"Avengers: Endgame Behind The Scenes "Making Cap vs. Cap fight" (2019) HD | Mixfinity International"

We found that when we were cutting it, there was so much complexity to it that on the shortcuts of how we usually shoot our fights, you couldn't follow the action anymore because you needed to kind of get the clean silhouette of Cap, fighting Cap, that with all that busy background.
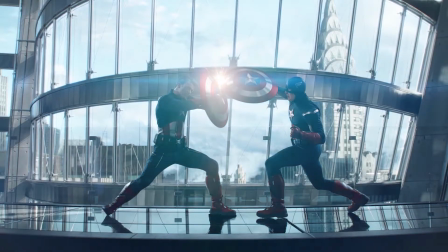4:17 So we ended up having to go in and just adding a little more atmosphere, kind of cheating the depth of field a little bit, just to kind of pull some of the detail out that we put into it. So there wasn't as much visual information going into your eye. So it was a roundabout way to get there, but it ended up working.
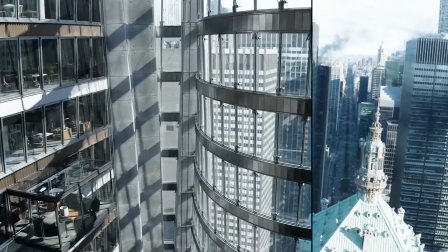4:32 In Stark Tower, so much of it is VFX,
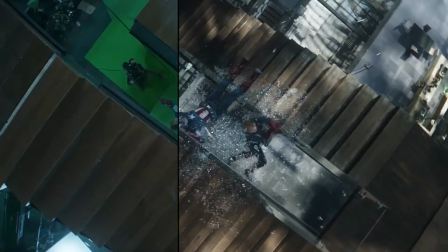4:36 but there's also a practical set of stairs that was actually built. How do you and the VFX team, work with the practical side of things to make sure that all comes together? Well, those things I like shooting as much practically as we can, and again, we have this relationship with the stunt team, and Cap falling and smacking things seems to be one of their favorite things. you kind of you let the stunties do their craft and keep them safe, pan out whatever pads they need, and then but let them do their wire work, and you get that you kind of get just to that edge of something it feels like it's really going to hurt, but Cap can survive it.
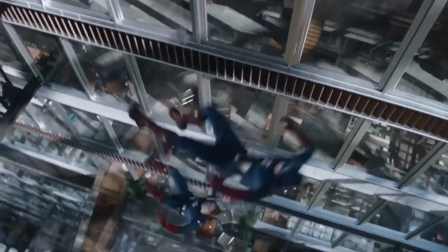5:13 And so when you look at the scene, you've got the bridge, stunties fall off the bridge, then you cut wide, you go to CG digi doubles of Cap.
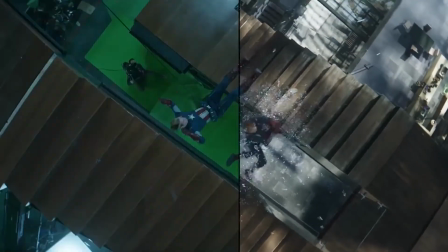5:22 And then the shot's looking down where they're bashing between the two stairs, and you're back to stunties again. And then you're painting out the wires.
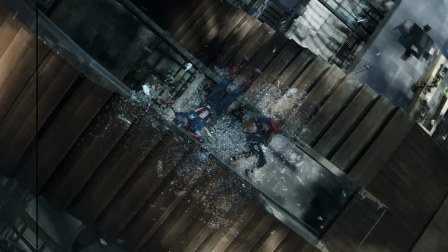5:27 And so you let them do it, you know, and then that's what makes it look real. Makes it feel like it hurts.
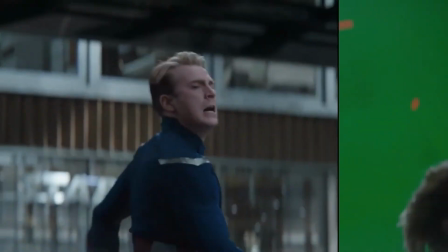5:32 It definitely looks like it hurts. It's kind of a love letter to the fans, but it's kind of a love letter for us too, just because we had worked on so many films,
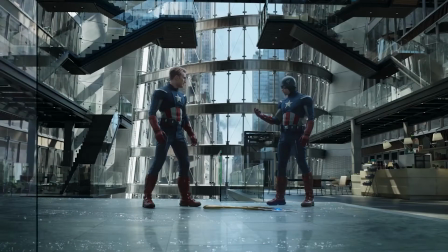5:41 and especially with Cap, so that when you go into it, it's like, okay, what has to happen?
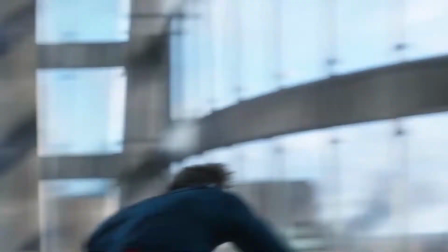5:46 And it's like, well, you have to have the shield throw. You got to get a shield throw in there somehow. It's a lot of the love of the characters.
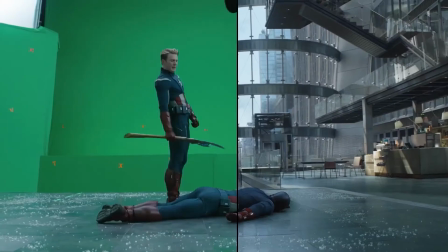5:52 I felt there was also love for that American Tuchus that we saw. There is. Right It's the Tuchus, yes. Dan, thanks so much for sharing so much about Marvel Studios Avengers Endgame. You guys, make sure you pick up the film now.